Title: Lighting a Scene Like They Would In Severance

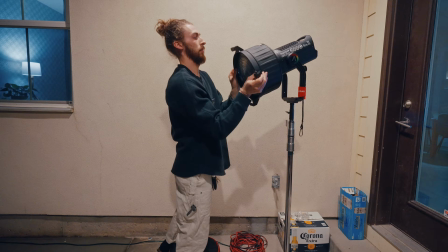You know, we're back on the Severance train again because it's a fun train to be on. Maybe we end up doing something like this. My name is Brady. Welcome back to the channel.
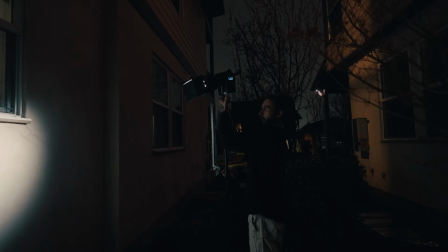Severance has been relevant in a lot of our lives, and I want to take some interpretation on that and kind of do it of how I see it, but we can't do it without our good friend, Alen.
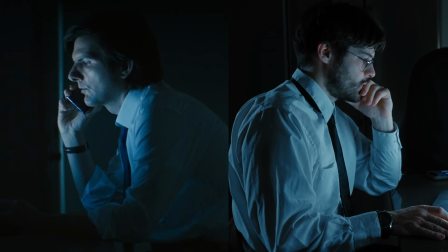He's acting like Mark S. Alen is Mark S today. In this outie world that they place Mark in, it's just dark.
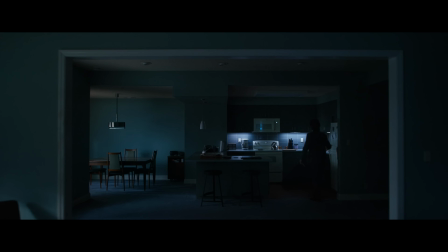You know, it kind of feels like one of those scary dreams in 4th grade when like everything is really dark. That's how I interpret this outie world for Mark at his house. And they do a great job of doing that with the lighting.
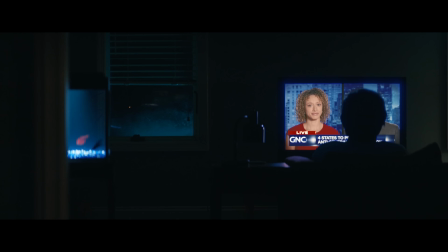They're very particular with keeping their lighting contained and keeping only these very small spots, and then it leaves a ton of darkness throughout the entire frame. So that's something that we're going to take note of as we start to light this scene and pull things together. And we're going to do that with very small sources pointed directly at particular things
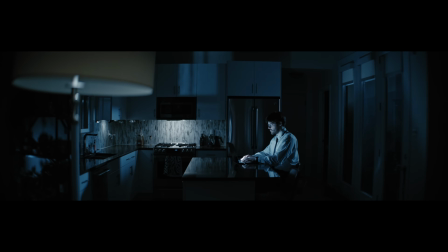to get the exact placement that we want and not to fill out and wash out an entire portion of the room.
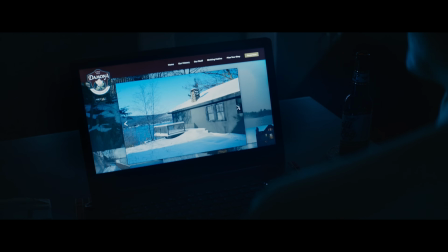It looks more like a shitty ski resort than a birthing center to me, but...
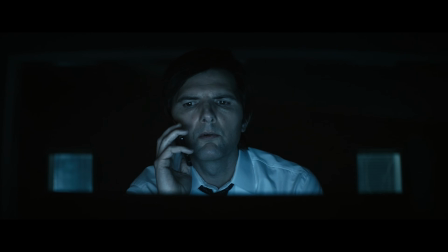Okay, sure, fine, but it's gonna be awesome and you're gonna like it.
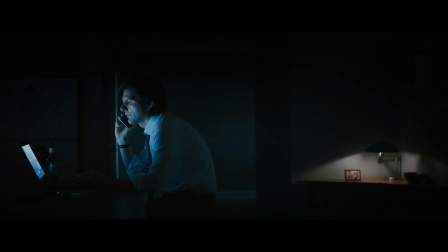So the thing with these house lights in Mark's house is that none of his home is made to feel cozy.
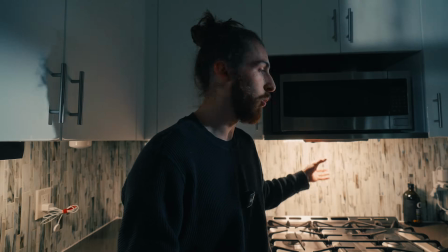It's not a welcoming environment. So all of these warm house lights are not actually rendering warm.
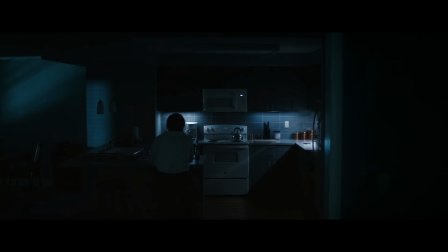Everything else is just rendering a lot cooler with the lighting. So we're gonna start kind of piece by piece.
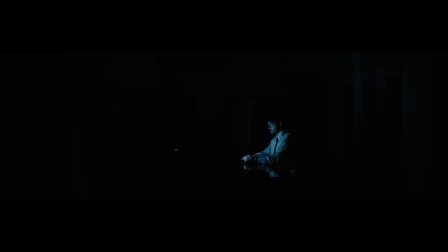And right now, just for reference, his monitor light is a true monitor light. We haven't added anything else there.
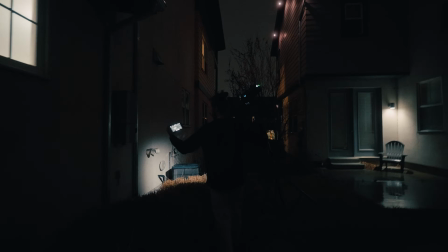Okay, so what we're doing here, I got my phone in one hand with the monitor, the Hollyland monitor.
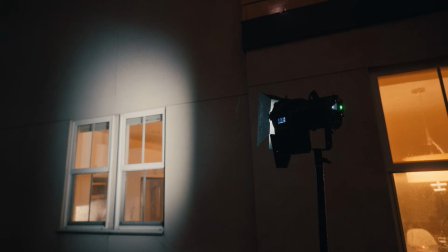So I'm just trying to pop a little bit of light, you know, on the wall, just to give a little bit of texture, you know?
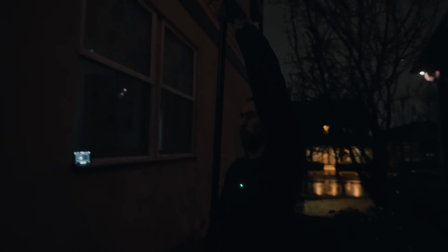So sometimes I do this, I just take like a little portable light and I just go mobile with it. What I think I can do is pull this to a flood and sharpen up this barn door.
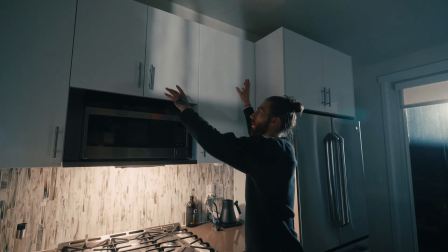So right here is another one of those controlled little punches of light.
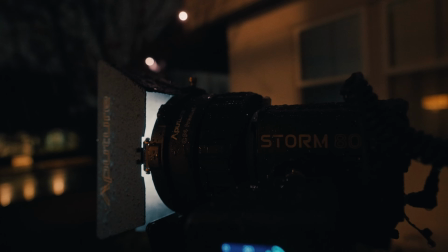So what this is, it's actually an aperture ADC outside with a Fresnel on it with barn doors.
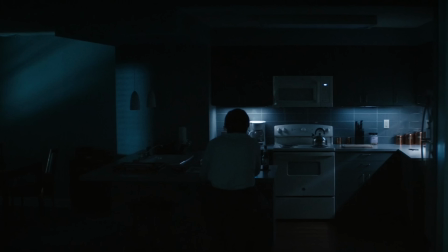And I got that motivated off of that one wide shot where you see these little strips and streaks of light coming through Mark's window.
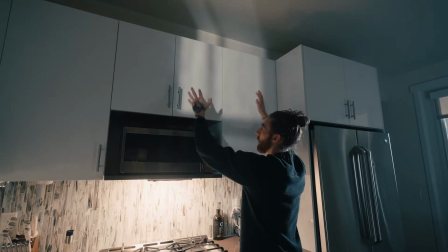And that's exactly what this is. So by turning this on, it's just creating this little slash of kind of like window texture coming through there. Check it out.
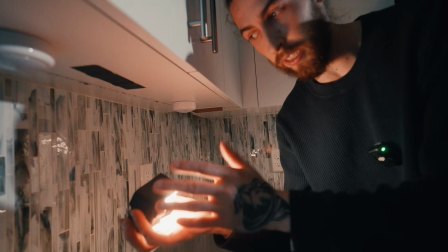The lights that we got under here, this is an Aperture MC Pro, and this right here is just a little tape cider that I put on it because we didn't want to see the actual element of the light.
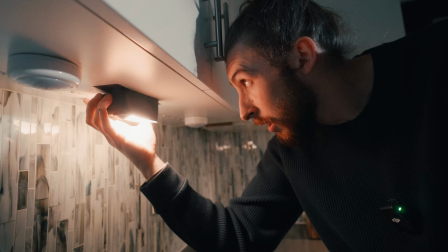And I taped up 2 little pieces of metal so we can just magnetize it right there. So that's that light right here.
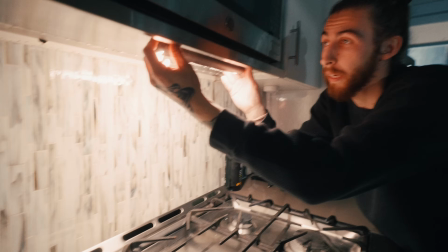This one is a little bit wider just because I wanted it to fill this whole space. This is an Aperture MT Pro, and again, same cider.
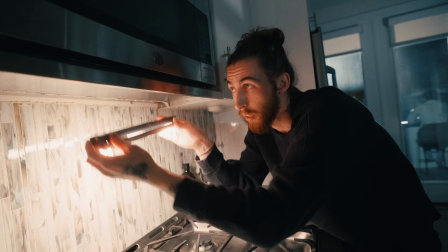And I've got this just magnetized to the metal there. Just pops on, just like that. We've got these lights right here at 3800 Kelvin. Put the camera's white balance down to like 3000 Kelvin, I want to say.
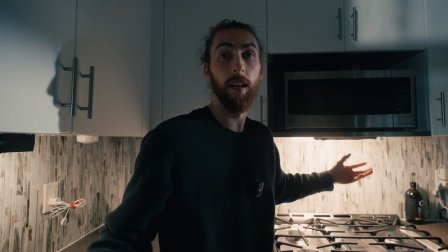Maybe we're at 3200 Kelvin. So it's going to make everything very cool. So it's going to make these kind of about like a clean, pure white.
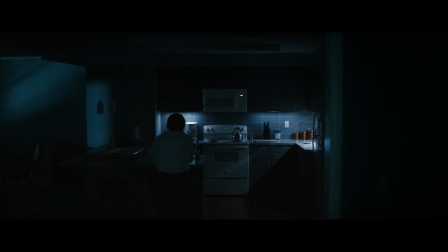Because you notice in Mark's house, the kitchen lights are white and everything else is just steely blue cold. So that's exactly the motivation that I went for with adding these practical lights here. Try turning the computer a little bit and we'll see once we start to see the light.
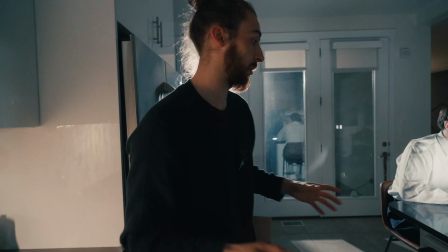Oh, that's nice. Honestly, we're rocking with a ton of these little MCs. So this guy right here, how's it going, Alen?
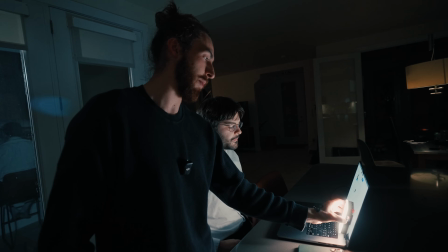This was just our monitor light. I was blinding him while he was doing word finds for the last like 8 hours.
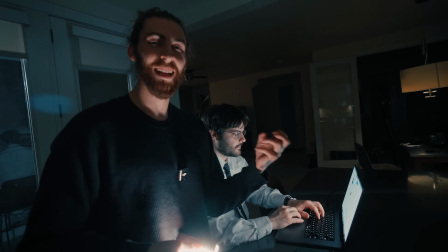This is just because the monitor light wasn't that bright to really cast on his face. So we keyed in with this and I just set that there and I just turned the computer to where you can not see it in the camera.
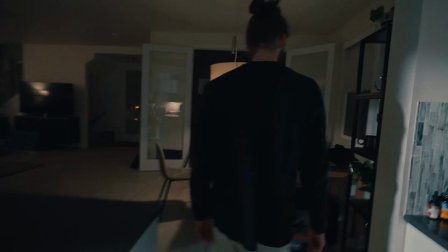Moving on, moving on. You hear the rhythm there, the melody?
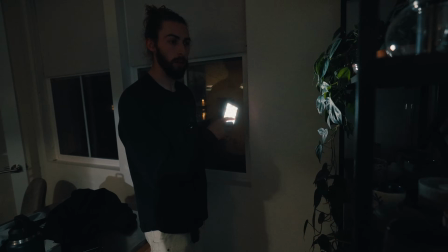And then this guy right here is just another MC Pro, just to create the smallest bit of texture, because I turn it off.
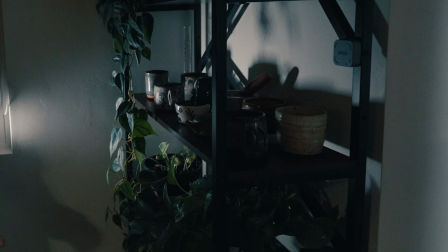This is like barely on the edge of frame, but I just wanted to dance in a little bit of this,
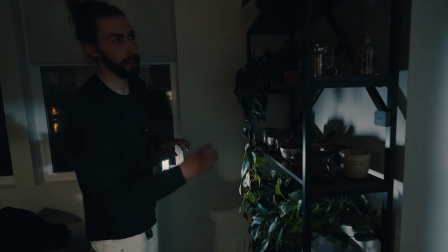just to add in a little bit more level and to kind of continue what that ADC is doing through the other window,
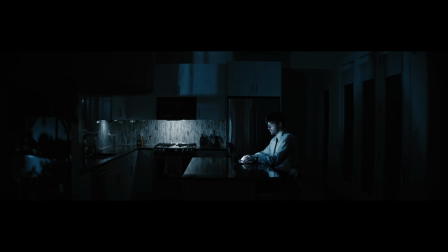bring that through this window as well.